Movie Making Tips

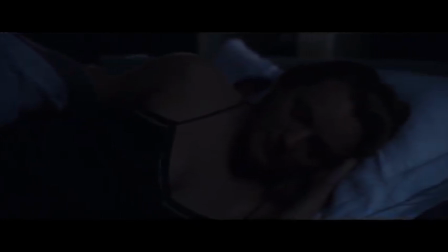248s
So this is Cecilia waking up at the start of the film and well, not waking up really.
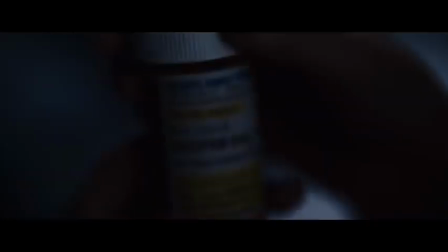254s
She's been pretending she's asleep. She's been waiting for this moment.
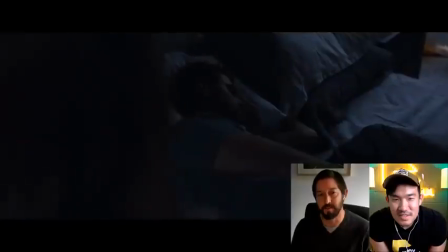257s
She had earlier drugged Adrian and she'd been planning this escape from his house for weeks, maybe months.
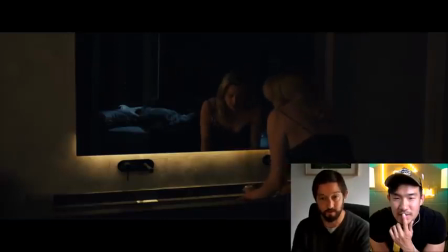264s
This sequence, Lee and I talked about a lot because we wanted it to be incredibly suspenseful and we wanted it to feel like he could wake up at any moment.
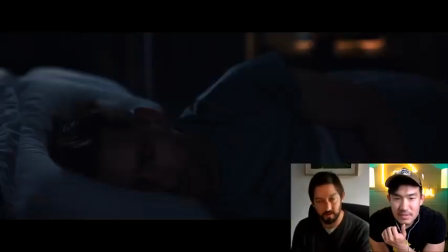272s
We shot Adrian's house over three or four different locations.
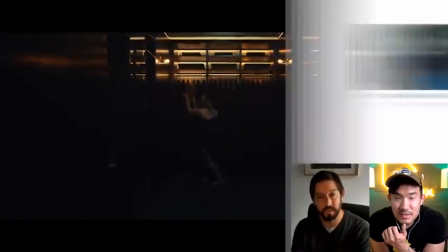278s
So it was quite a jigsaw puzzle. We shot extensive photo boards of this whole, you know, opening, I think, 10 minute sequence. just to be able to get the logistical puzzle right in our heads.
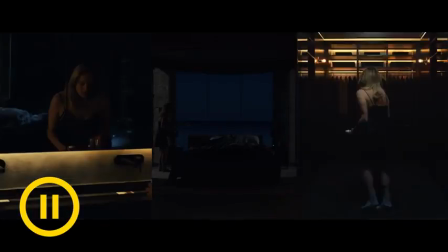291s
This, for example, this bedroom with the ensuite and the wardrobe was all the dining room of one house in Sydney, Australia. The beautiful thing about this location is it had that amazing view of the ocean out the window.
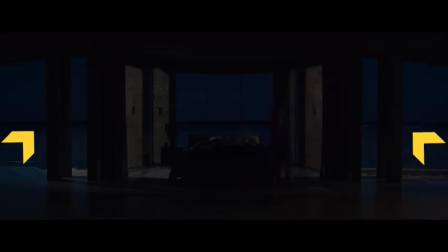302s
So every time you see that ocean out the window, we endeavoured to shoot that dusk for night so you could actually see the ocean out the window.
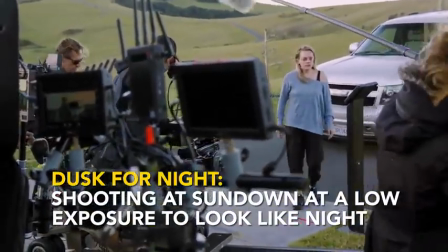312s
It was a very, very short window to achieve that exposure that you're looking at right there.
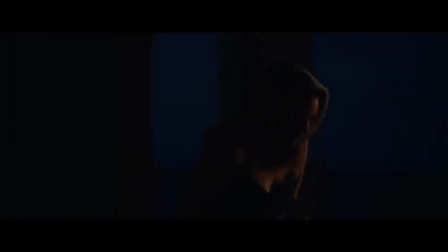316s
As I argued to everybody, what's the point of being here if we can't see that amazing view?
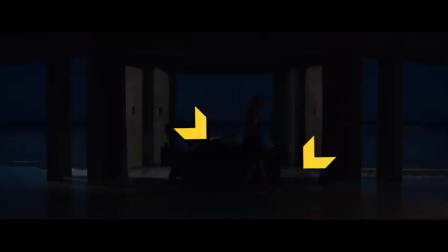321s
That slash of light that you can see across the bed and across the floor there, that's an ARRI M90 HMI. Because the sun has set, you can actually feel that because it's overriding the ambient light. You know, I also had a bit of light coming from frame right from the bathroom there, a bit of warm light. Otherwise, it was more about trying to get that sweet dusk light and grading it down.
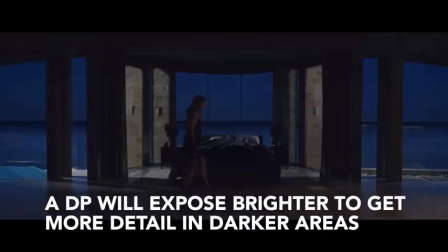343s
Probably my actual exposure for this might have been, you know, a stop or two brighter, purely so I could have that detail to play with, and then we would have brought it down. As she's escaping the house in particular, can you talk a little bit about some of the lighting that went into these kinds of chase scenes?
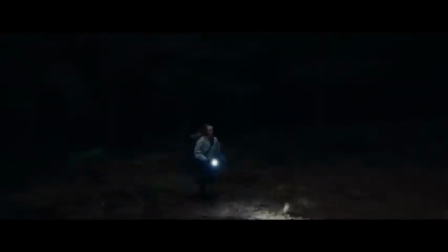357s
The forest, when Elizabeth is running through there, was as much torch-driven as we could.
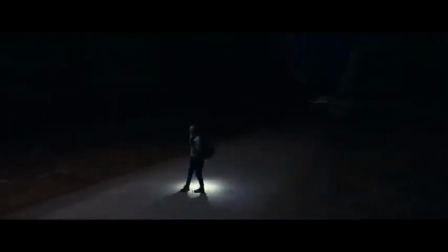363s
We really wanted to feel like she was in the dark and the torch was mostly lighting her, but we also did have a Condor, I believe,
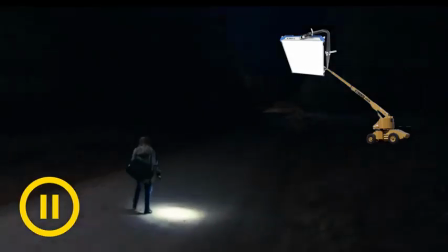370s
with an ARRI Sky Panel 360 on it. And that's what you can see in the background there, an ARRI 360, giving depth to those trees in the background.
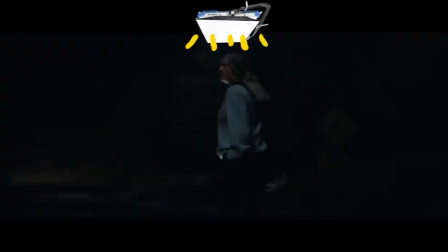379s
Also, we had a 360 in a softbox above Elizabeth for soft top light.
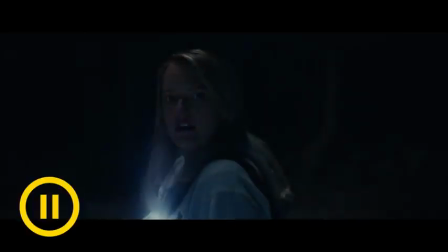383s
We also had, you know, off-camera bounce board, might have been a bit of poly, that whenever Elizabeth flashed the torch past, it bounced a bit more light back at her.
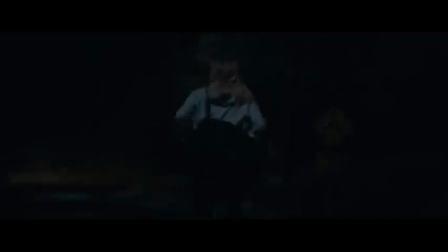394s
But also the camera is so sensitive that when Elizabeth flashed that torchlight on the ground, the dirt on the ground would bounce a lot of light back at Elizabeth. You know, I think I initially started doing that on torchlit scenes because I remember on the commentary for Seven,
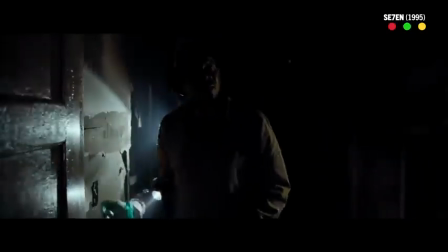409s
Darius Conju mentions that there's a particularly dark scene in that where he had bounce boards all in a location.
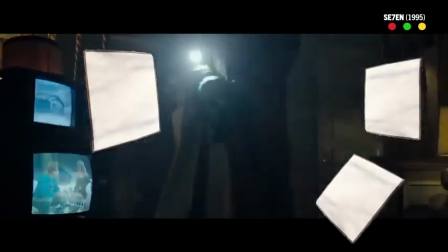417s
And he gave the directive to Morgan Freeman and Brad Pitt to, with their torches.
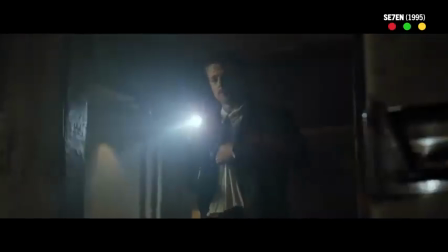422s
if they want to be seen in the scene, hit the bounce boards. If they don't want to be seen in the scene, do not hit the bounce boards. And so he almost gave the command for lighting off the cast. Like, when do you want to be lit and when do you not want to be lit?
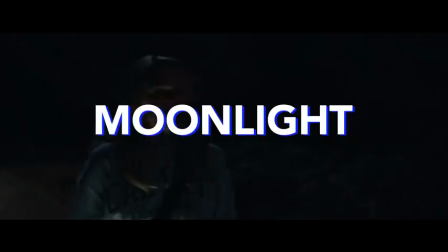435s
For a scene like this too, one of the things I want to ask is kind of, what is your philosophy on moonlight? Because that's something that I think is sort of confusing and hard for a lot of people to get. Everyone has a different idea on what movie dark is and what moonlight is. directors are really sensitive to it as well in that
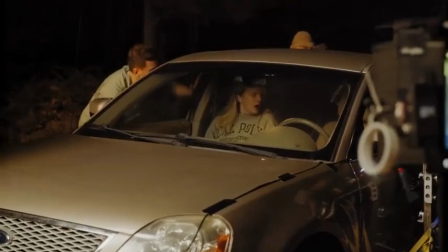450s
on set they might be feeling you're too bright but often i'll expose it all up a little bit more not knowing i just want an image with less noise in
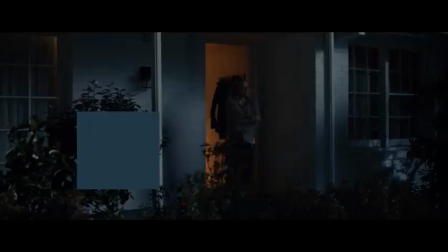458s
it knowing that i'm going to bring it down i generally go for a stelea cooler look hopefully nothing too blue often when it's a full moon i love
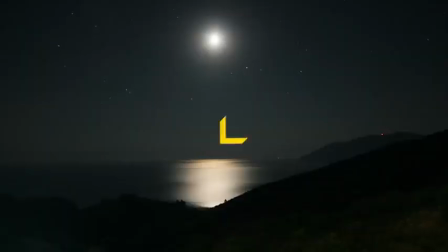467s
to do photography of what a full moon actually looks like it's actually really hard quality of light and it's really bright like when you're in a rural area, you can see for miles, like it's so bright. If I were to light the way real moonlight looked, people would not buy it.
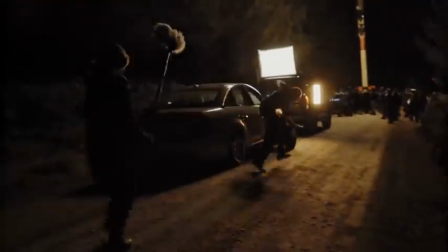483s
So you ultimately kind of do your version of what you imagine moonlight is, which is often softer and cooler. Now, before we move on, I want to give a huge shout out to Artlist, who is actually there for us since the very beginning of our kickoff series.
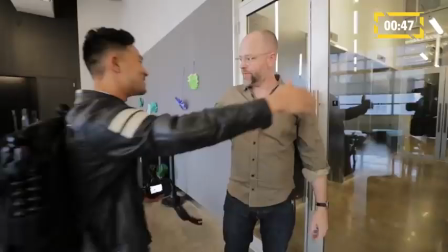497s
Now, we often use Artlist songs in basically all of our episodes because they're super easy to find. Great indie pop music that has a nice little beat drop to that title screen.
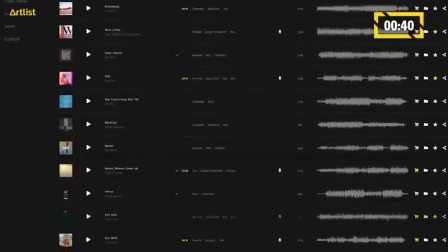505s
And because Artlist keeps up with all the modern music trends, we know that pretty much any song they pick is going to go right into our edit. And we know that we also don't have to limit our usage just to YouTube either.
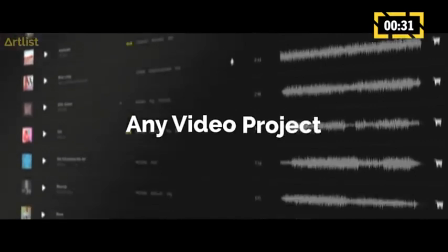514s
In fact, Artlist has a worldwide royalty-free license program that covers everything from YouTube videos to podcasts to commercials to video games.
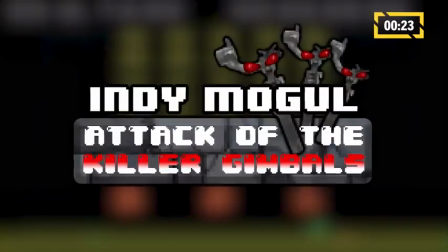521s
So yes, if we were to make a video game called Indie Mobile Attack of the Killer Gimbals, which you would probably see on Steam, you would probably hear music from Artlist.io.
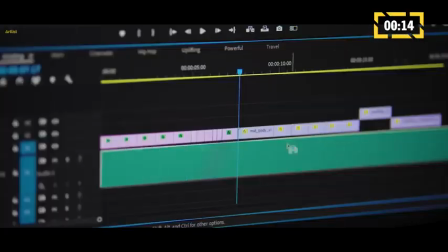530s
Let me tell you that Artlist is just $199 for an entire year, which comes out something like $16 a month, which is a super small price to pay for unlimited downloads.
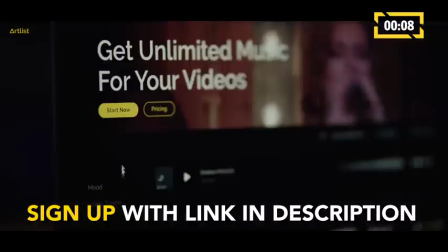538s
So get started by using the link in the description down below, which will give you an additional two free months on top of that subscription. And thank you again to Artlist. Thank you for sponsoring this episode. Of course, back to the episode. So this is Cecilia going where no one ever should go in a movie, which is into an attic.
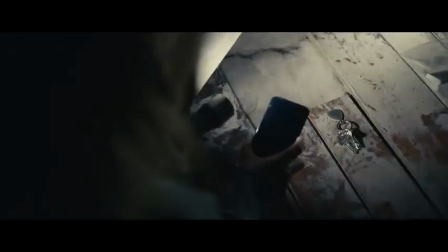557s
um and she's found adrian's phone which suggests that he's been up there one of the directives lee really wanted asked of me in
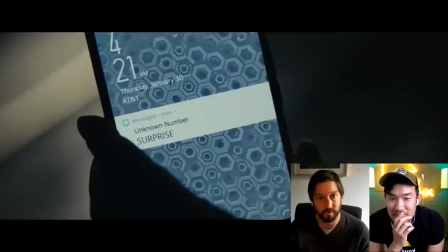566s
this scene was he really wanted to the attic to feel like it was being lit by the torch only which i think 95 of this scene was really i might
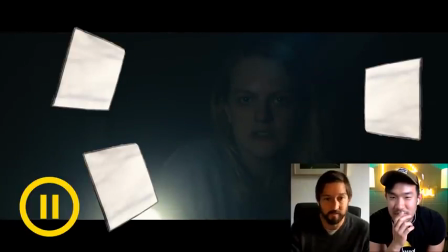574s
have had little bounce boards throughout this that elizabeth could have hit which she was wonderfully helpful with
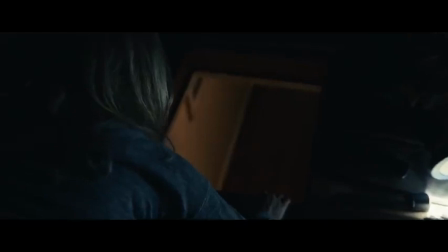579s
how did you set up the framing or decide where the camera was going to be for each of these shots Like that is horrifying.
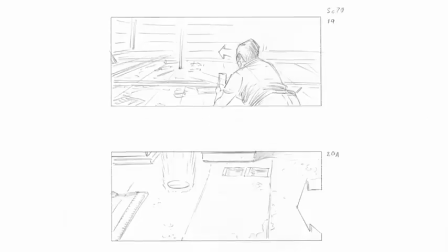585s
We storyboarded pretty much this whole sequence from the attic onwards.
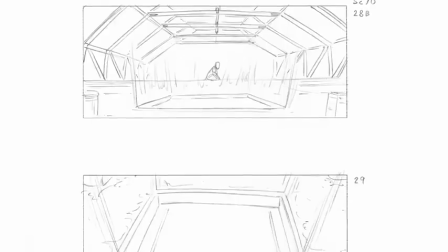590s
So a lot of these ideas we'd talked about together with a storyboard artist and figured out early on.
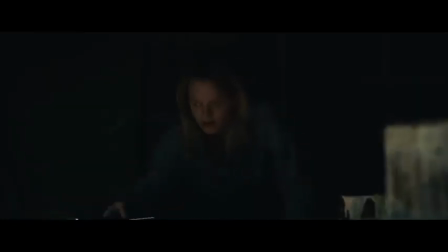596s
We knew when we were in the attic, we wanted to have a variety of angles throughout that to suggest that she could be being watched from any corner of that space. And I did most of that scene handheld with Elizabeth in that attic,
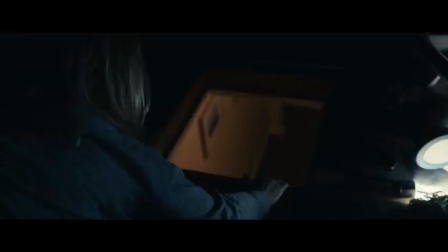609s
which was really awkward to move around in and wandering because I'm quite tall. and it was quite a realistic sized attic.
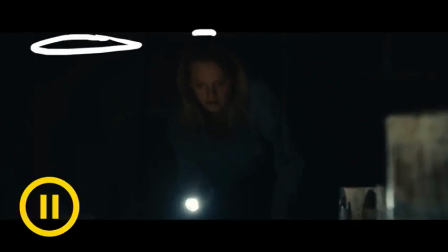616s
You know, I probably put in a little bit of light in the background occasionally. We cut some holes in the ceiling to be able to put some soft top light in when it needed
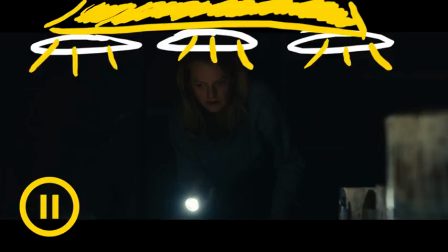624s
just a little bit of more depth in the background so it didn't just fall off completely to black.
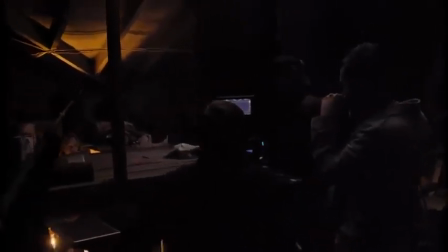629s
So I built a softbox on the stage above this set. It might have been a 20 by 20 softbox.
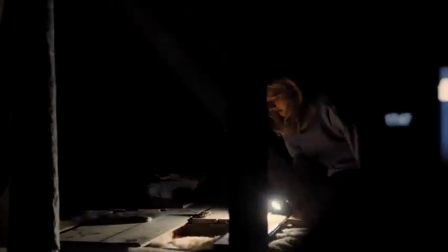635s
Again, it probably had a sky panel 360 in it through grid cloth and I knew that was there just in case we needed
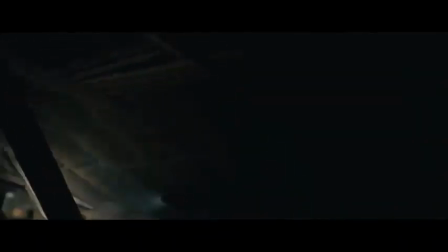643s
to open up more of the roof to be able to get some more depth because I was nervous about relying purely on a torch.
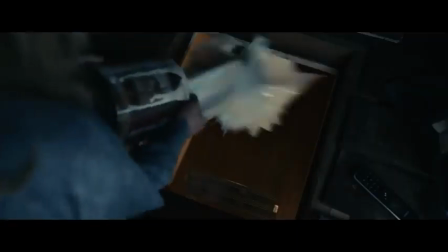651s
I might have had some small cracks or something. Sorry. One thing that's really interesting to me is the cinematography of a jump scare.
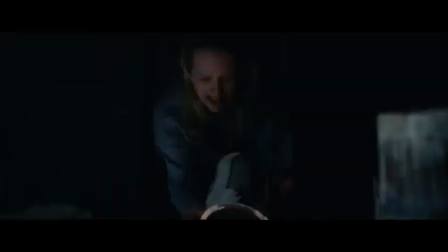663s
You know, what goes into the planning of something like that? Well, Lee's done many of them, having done a lot of horror films. so I really lean on him in that regards because this is a jump scare that the whole film's been leading up to in a way it was ultimately just
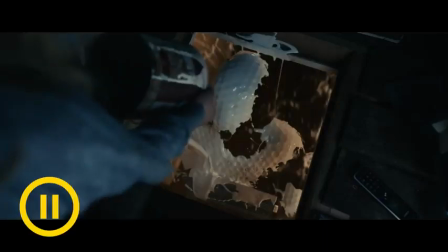678s
a locked off camera over Elizabeth's shoulder once that camera was locked off above her we did multiple passes of this shot so one pass would have been Elizabeth pouring paint over a man wearing a green screen shoot with that texture and then we would have done empty plates of this with nobody there we would have done plates of just the paint being thrown,
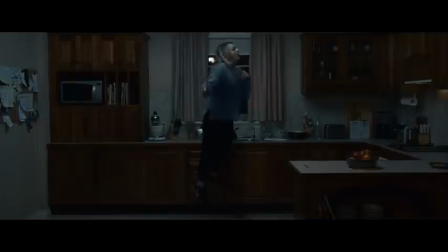700s
you know, we might have done three or four plates of just this shot. And then, of course, we've got this crazy fight scene.
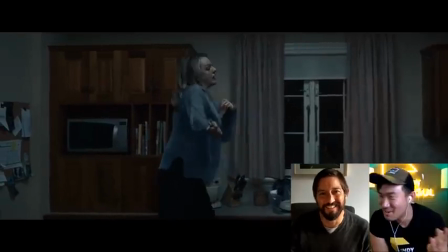707s
Where do we start with this kind of scene? My question is how is probably a pretty fair question.
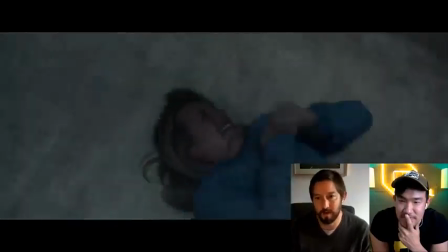714s
You know, our stunt coordinator, our visual effects supervisor, our art department, everyone had many questions about how we were going to achieve this scene.
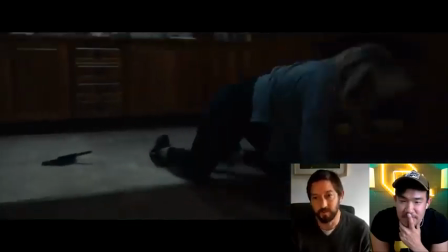722s
One thing that was really important for Lee and I was for it to be a one-shot scene.
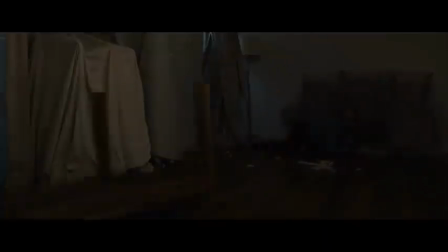726s
We found it would be much more frightening if the camera would just hold in a very cold, clinical way, just following this violence.
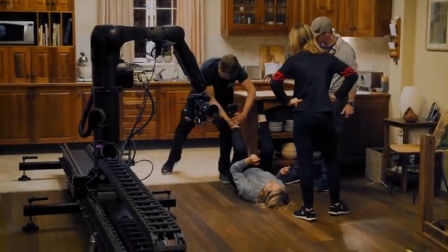734s
To achieve it, I knew that it was going to have to be motion control.
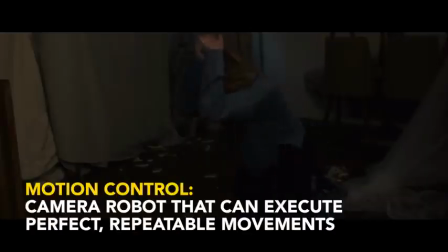739s
What that gives us the ability to do is to do multiple plates of the same shot and layer that shot up.